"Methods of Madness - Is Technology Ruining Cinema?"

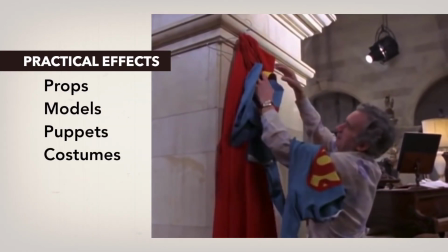4:06 Practical effects consist of props, models, puppets, costumes, and anything and everything that the creative people behind the effect can use to help sell the realism.
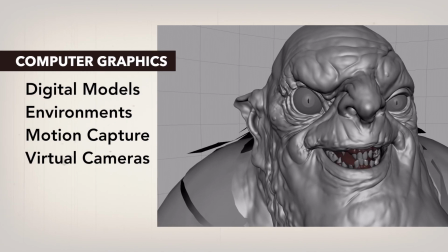4:14 Computer effects consist of digital imagery and camera tricks to create the same kind of objects and scenery.
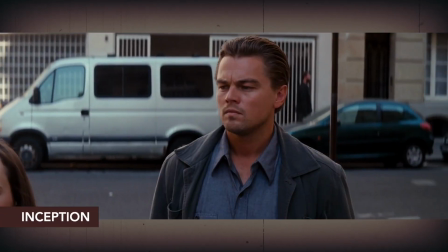4:19 When computer graphics are employed well, the audience is left scratching their heads,
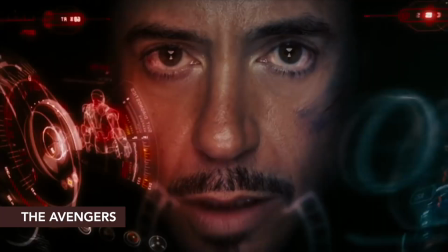4:23 wondering if what they just saw was a CGI man in a metal suit, or if it was actually Robert Downey Jr. in a practical costume.
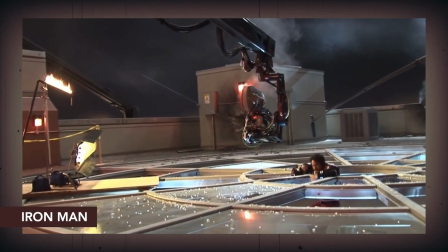4:28 Then again, when special effects are done poorly, we get this. However, the same can be said for practical effects.
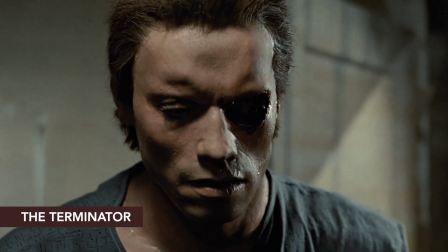4:36 Practical effects done poorly look like actors in expressionless rubber costumes,
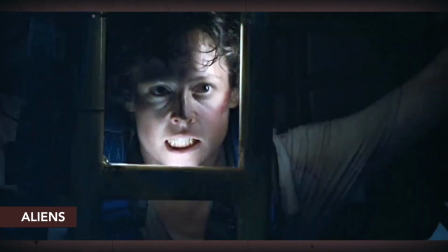4:40 but when practical effects are done well and filmed in a convincing manner, they're just as incredible as anything else.
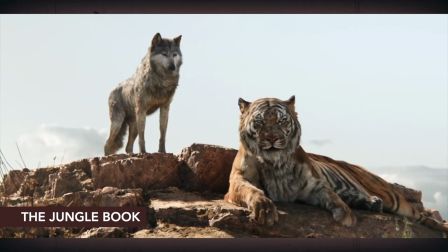4:46 So the debate between which is better, practical effects or computer effects, is a pretty silly one when you consider the effectiveness of each in the hands of the right people.
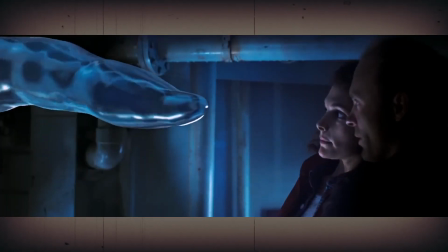4:54 Movies like 300, The Abyss, Inception, The Lord of the Rings, The Matrix,
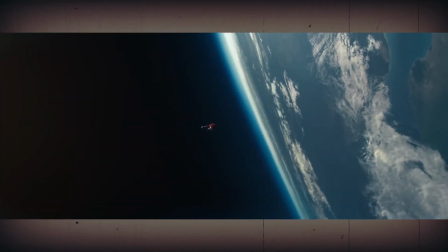4:58 Rise of the Planet of the Apes, and Man of Steel are rich with computer-generated imagery.
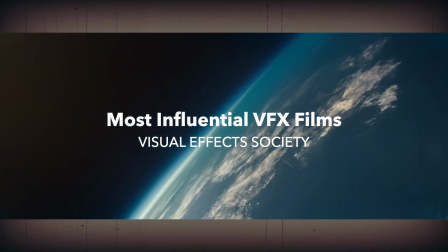5:03 These movies are on the Visual Effects Society's list of the most influential visual effects films ever made because they showed us things that we had never seen before.
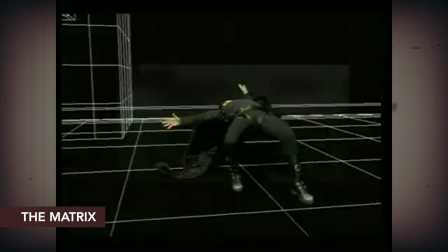5:11 They captured actor performances that we had never been able to capture, and they contributed to cinema in a technological way that changed filmmaking forever.
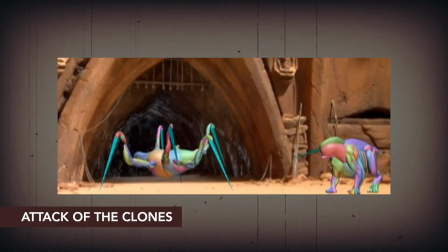5:19 Unfortunately, when it comes to creating special effects today, many directors and CG artists demonstrate a major lack of self-control.
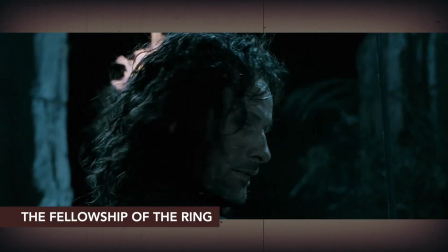5:25 Viggo Mortensen, who played Aragorn in the Lord of the Rings trilogy, said that as the movies progressed,
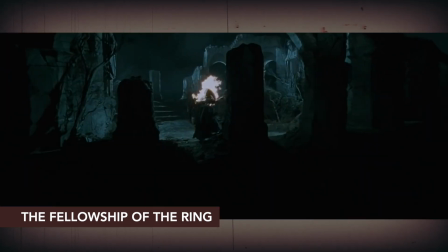5:30 director Peter Jackson lost more and more restraint when it came to his use of CGI.
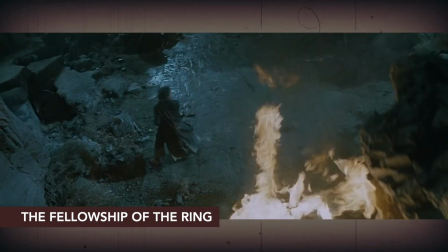5:34 It's why, by the end of the third movie, Orlando Bloom's Legolas character could do this.
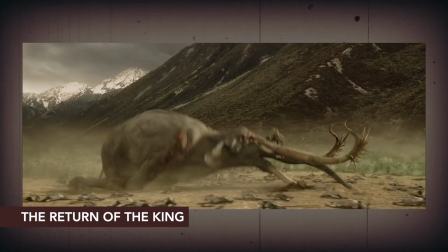5:44 There was little thought given to gravity in this scene, how the weight of Legolas, however light he may be,
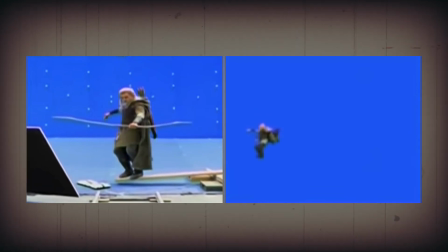5:49 would influence the movements of the animal's trunk, or how the flailing momentum of the dying beast would affect the movements of Legolas.
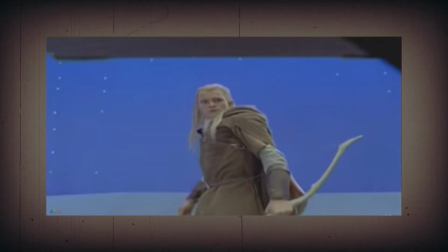5:55 The physics of the scene were compromised for a bad stylistic choice. This same poor decision-making got even worse in the Hobbit trilogy.
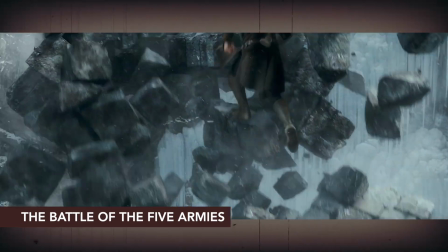6:03 Look at him run up those falling stones, it's so adorable.
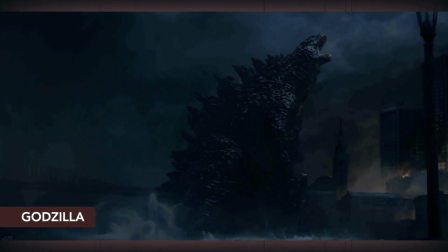6:07 Look at Godzilla in the 2014 movie, where he moves in a manner realistic to something of his immense size and incalculable weight.
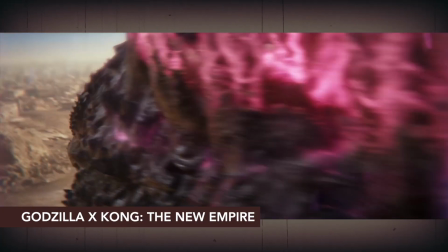6:15 Compare that to Godzilla from 2024's Godzilla x Kong: The New Empire, who runs like one of the Avengers going into battle.
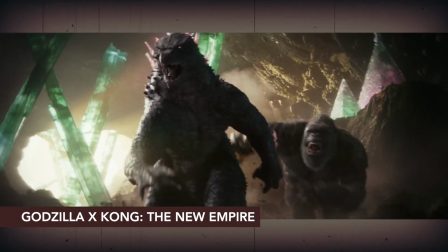6:22 Seriously? Come on, I mean, I love Godzilla, but this is crap. Look at him, he's so light on his feet.
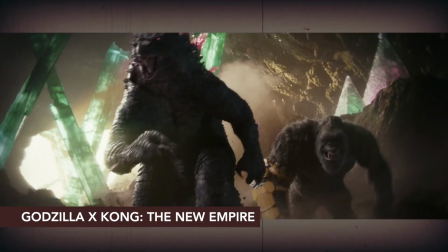6:27 A Godzilla Legolas. And this is a large part of the problem in today's movies.
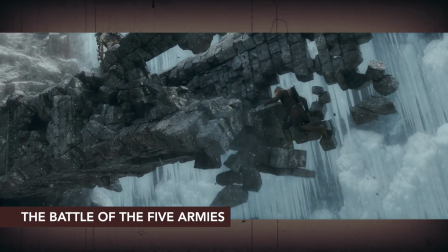6:32 It's not that studios are using too much CGI, it's that they're using too much CGI badly.
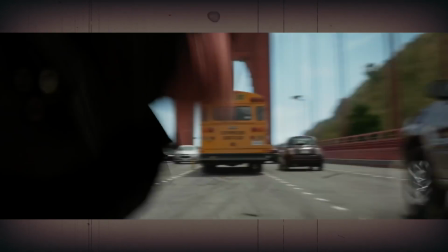6:37 There's nothing glaringly wrong in this shot from Terminator Genesis. I mean, I can tell that something's off about it,
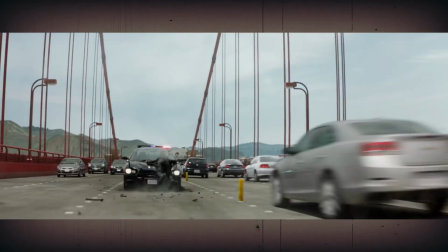6:43 but it takes a few watches to realize that the heavy robot tumbling down the highway at 50 miles per hour is somehow managing to bounce and flip like a child's toy.
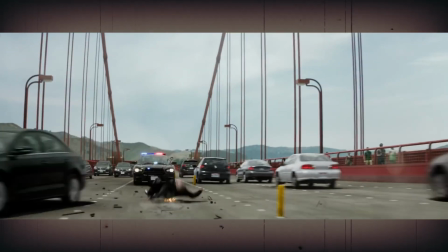6:50 I can understand that the director did this because he needed the Terminator to end with his face through the windshield for the hilarious little gag that happens next.
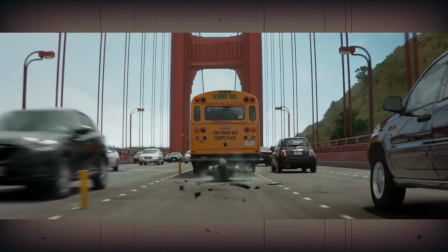6:59 Nice to see you.
And he accomplished this by discarding all the physics of how gravity and speed influences the movement of weight,
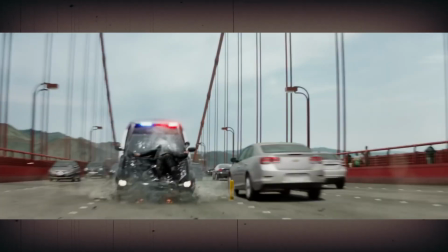7:06 and all of it for nothing more than a silly joke, because faces into windows are just so funny.
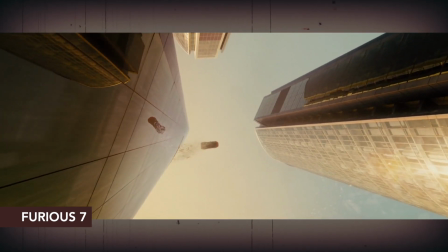7:14 Get out.
Scenes from movies like the Fast and the Furious franchise and Transformers willfully abandon scientific concepts like weight and motion, and yeah, okay, you know what?
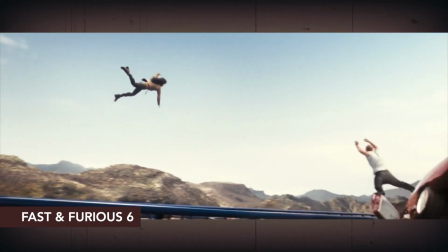7:23 Sometimes it looks awesome, and I don't mind a little gravity-defying action from time to time,
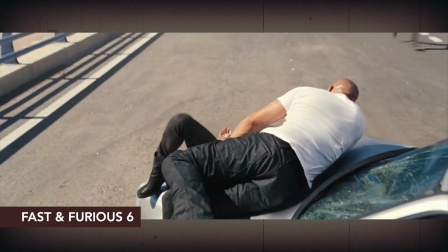7:28 but holy Toledo, Ohio, that landing should have turned Vin Diesel into a meat patty.
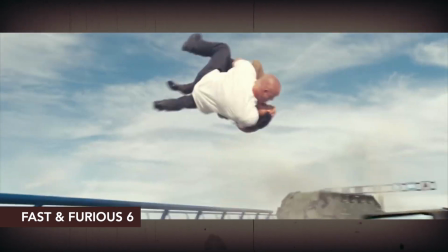7:33 Windshields are not airbags, people. Oy.
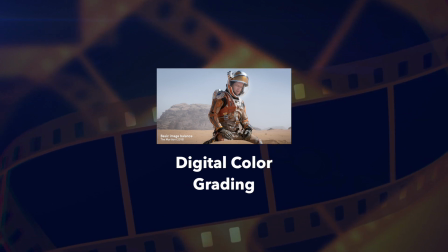7:37 While we're on the subject of CGI, I want to discuss color grading, or color grading if you want to get pretentious about it,
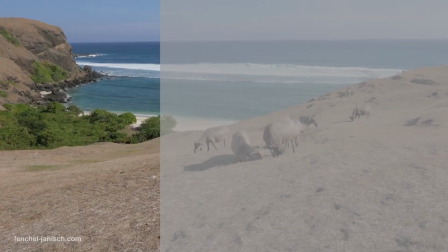7:43 but more specifically, digital color grading, because it has gone hand in hand with effects work pretty much since its invention.
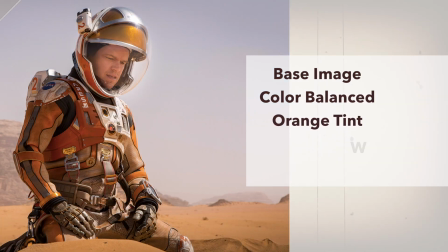7:49 Like CGI, digital color grading has been misused and abused just as often, but it's a filmmaking subtlety that's a little harder to pick up on.
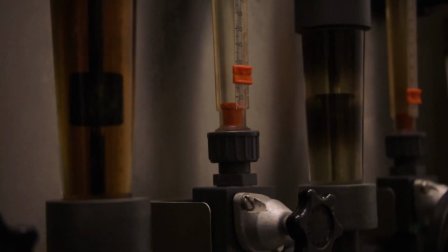7:57 Color grading has actually been a part of filmmaking ever since color movies were a thing, but it used to be a chemical process called color timing.
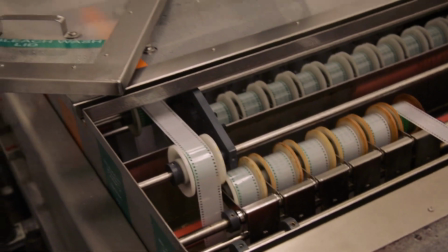8:03 Blah blah blah, technical mumbo jumbo. Here's the point. Traditionally, movies were shot on film.
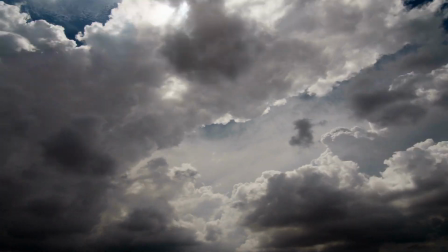8:08 This meant that a single shot could vary in between takes depending on changing time of day, the differences in lighting conditions between sets and locations.
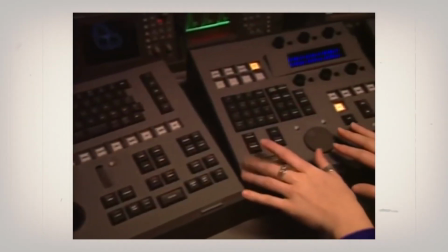8:16 To resolve this issue, it was necessary to run through the edited film and apply color adjustments to various shots.
Conventional lab work actually is fairly restricting. I mean, you've got three primary colors you can balance between, red, green, and blue. So it's a hit and miss process.
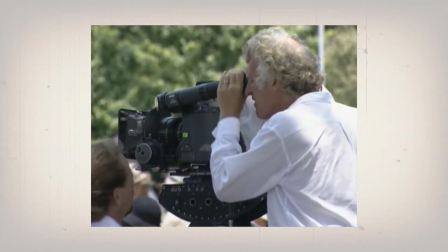8:32 In the late 1990s, however, digital coloring techniques took the cumbersome lab work out of color grading, allowing filmmakers to control a much broader range of color.
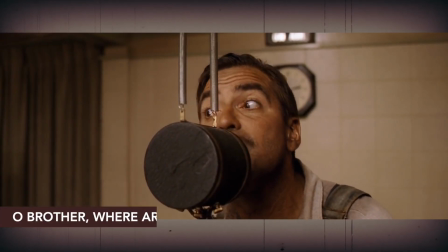8:40 It wasn't until the year 2000 that digital color grading really took off,
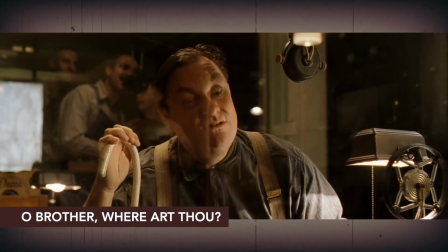8:44 after Joel and Ethan Coen gorgeously illustrated the potential of digital filmmaking in Oh Brother, Where Art Thou?
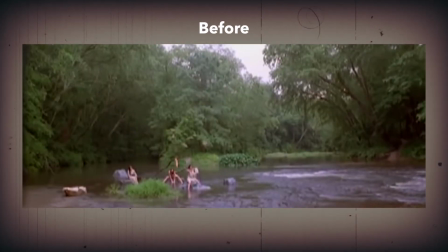8:50 The reason for color grading the entire film, they said, was to distract from the movie's realism by making it look like a sepia-toned photograph.
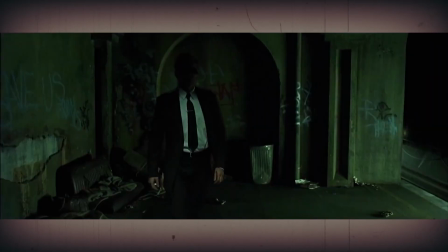8:56 To say this was brilliant for its time is an understatement. Color grading can be used to wonderful effect.
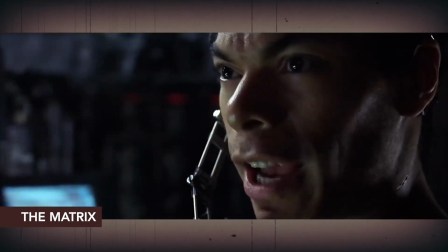9:02 In 1999, The Matrix masterfully used color grading as a storytelling tool to help distinguish scenes from the real world to scenes that took place in a computer simulation.
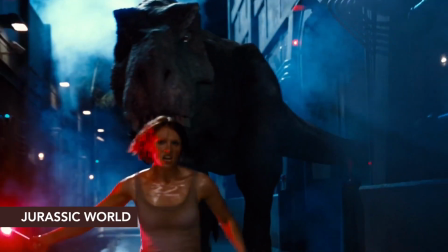9:11 Today, however, color grading is applied to almost every major motion picture, and here's why that may not always make sense.
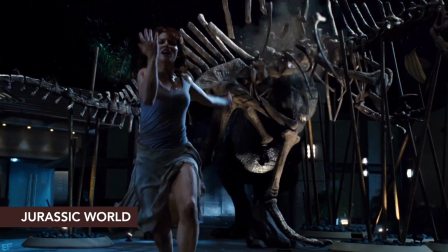9:18 Take Jurassic World, for example.
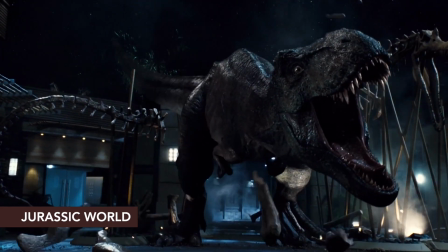9:20 The point of the dinosaur effects in a movie like this is about blending computer-generated creatures into a real-world environment and making it look as realistic as possible.
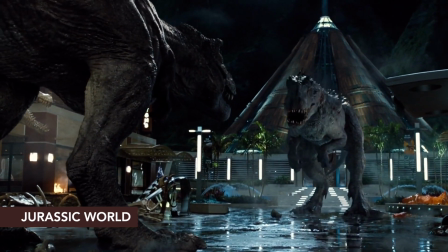9:28 When you apply bad color grading, the movie is given the look of a fantasy world, which actually fights the realism the computer-generated images are trying to create.
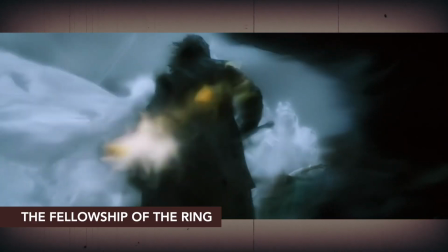9:37 Now, this works for something like The Lord of the Rings, something that takes place in another realm, but it doesn't work as well in Jurassic World, which is supposed to take place in our realm.
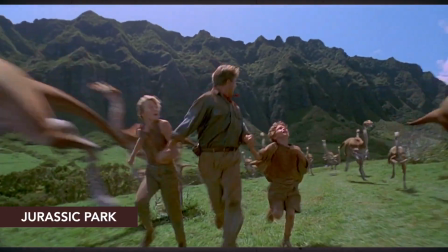9:46 This is partly why so many people consider the effects in the original Jurassic Park to look better than those created 22 years later for Jurassic World.
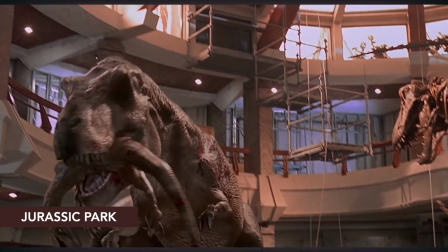9:53 That's not to say the computer-generated dinosaurs in Jurassic Park were better, because technically they weren't.
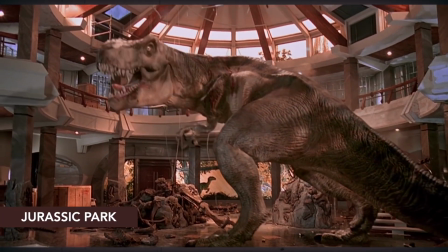9:58 But due to the more realistic coloring, the special effects blend better with the photography, and the result is something that looks more believable.
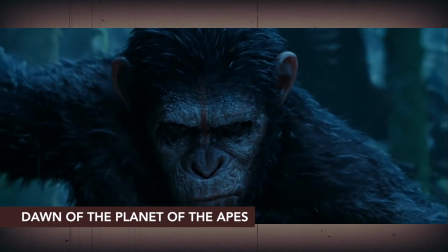10:05 This is why the effects in the most recent Planet of the Apes trilogy look so incredibly good,
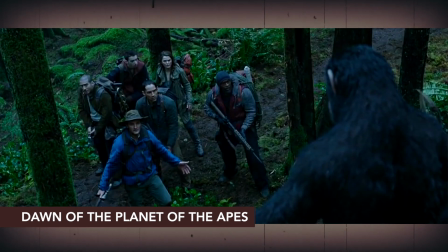10:09 because along with investing in quality CGI, the filmmakers didn't ruin everything with poor color grading.
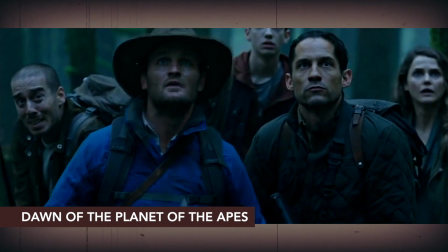10:15 Like Jurassic Park, it's the actual world with actual earth tones, and the result is an effect so convincing you forget you're looking at a computer-generated image.
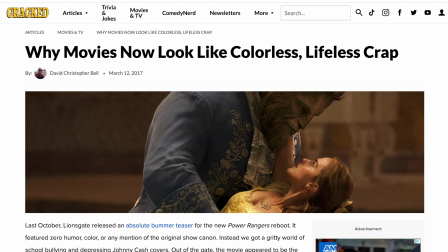10:23 The issue of modern color grading is even distorting classic movies.
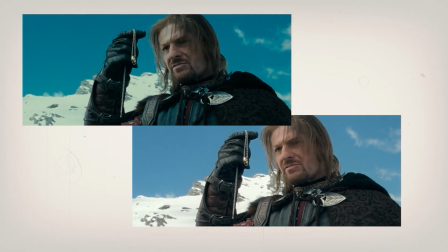10:26 As older films are being released in high definition for the first time, modern colorists are tampering with the look of the original film.
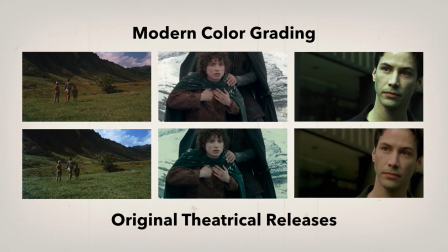10:32 Movies like Jurassic Park, Aliens, Lord of the Rings, and The Matrix have all experienced senseless color tampering.
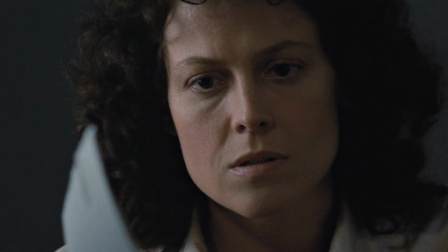10:38 The motivation for this is market pressure, both real and imagined, to produce a film that looks more in line with what modern audiences are used to seeing.
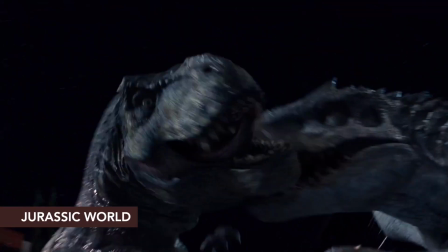10:47 Many fans of the original movies believe this is distorting our view of classic films and ruining the vision of the original directors,
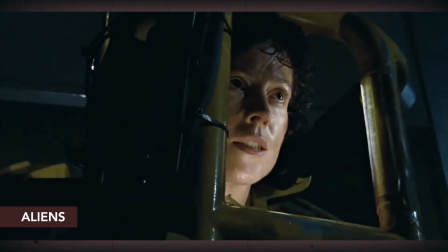10:53 and they would prefer it if colorists would just get away from her,
you bitch!
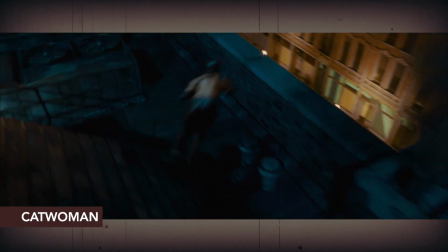10:57 At the end of the day, it's not color grading or CGI that's ruining movies, but the lazy and/or misunderstood manner in which these tools are being applied.
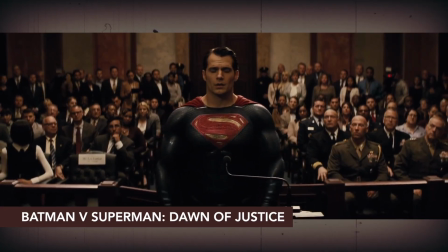11:05 If certain color grading is a filmmaker's staple, like Michael Bay's oversaturation or Zack Snyder's crushed blacks, okay, well, that's an artist's preference.
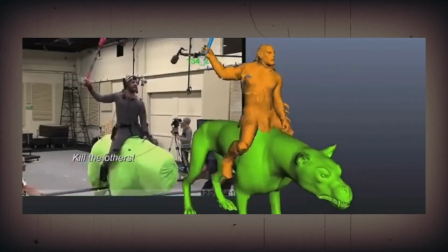11:14 More power to him. But how far can they push these tricks before it becomes a detriment to their films?
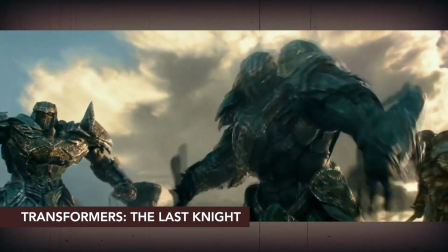11:20 The judgment is death.
The last thing I want to consider is cameras.
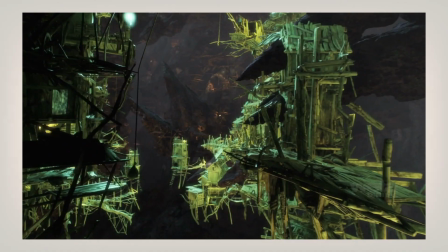11:26 More specifically, cameras generated by a computer in a digital environment.
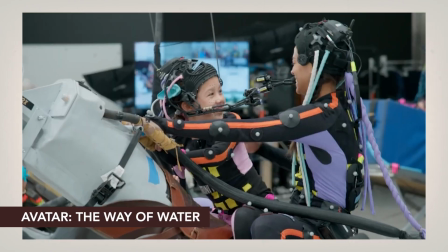11:30 When it comes to filming on digital sets, or even motion capture, too many creators forget that movies are supposed to take place in some semblance of real life,
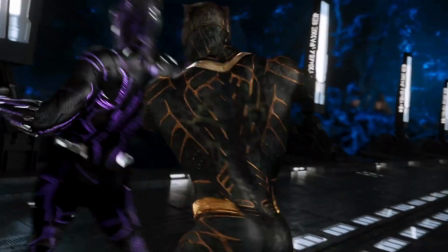11:38 and therefore the camera that films the situation needs to exist in a real-life location.
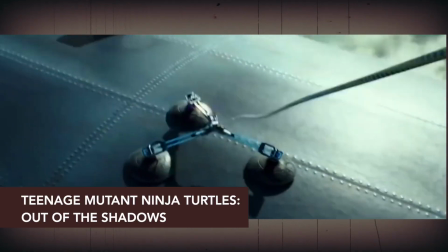11:43 The audience needs the camera to occupy a physical space in order to maintain a frame of reference.
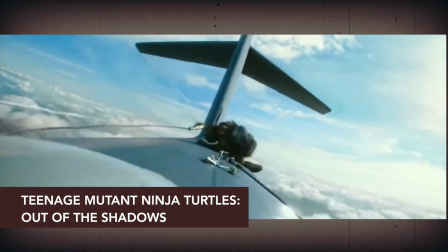11:48 Even though everything else in the scene might look 100% real, the effect can be ruined by a digital camera that moves like it's in a video game.
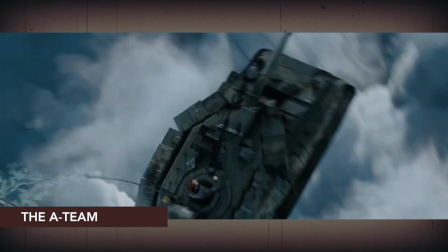11:55 Compare the wildly out-of-control camera movement in this scene from The A-Team to the more grounded work in Avatar.
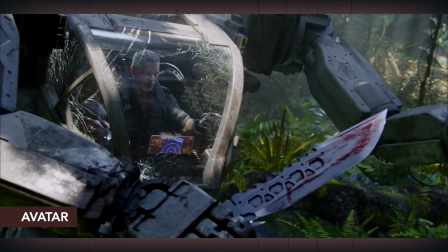12:01 Filmed almost entirely within a digital environment, the camera never forgets its point of reference.
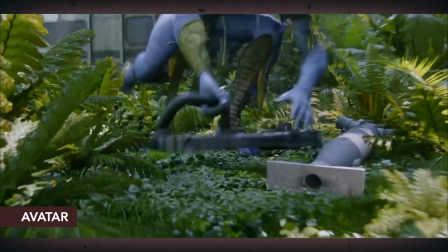12:06 It moves with a storytelling purpose, keeping within the perspectives of the main characters. If the characters are on the ground, so is the camera.
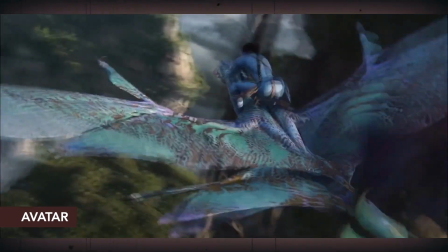12:13 If the characters are in the air, the camera follows. This is good, reliable point-of-view storytelling.
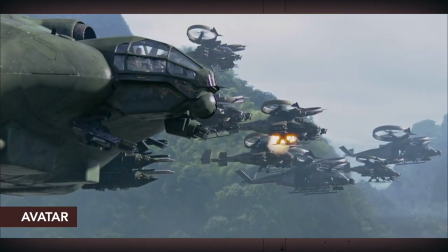12:18 Ask yourself, which shot has more emotional impact?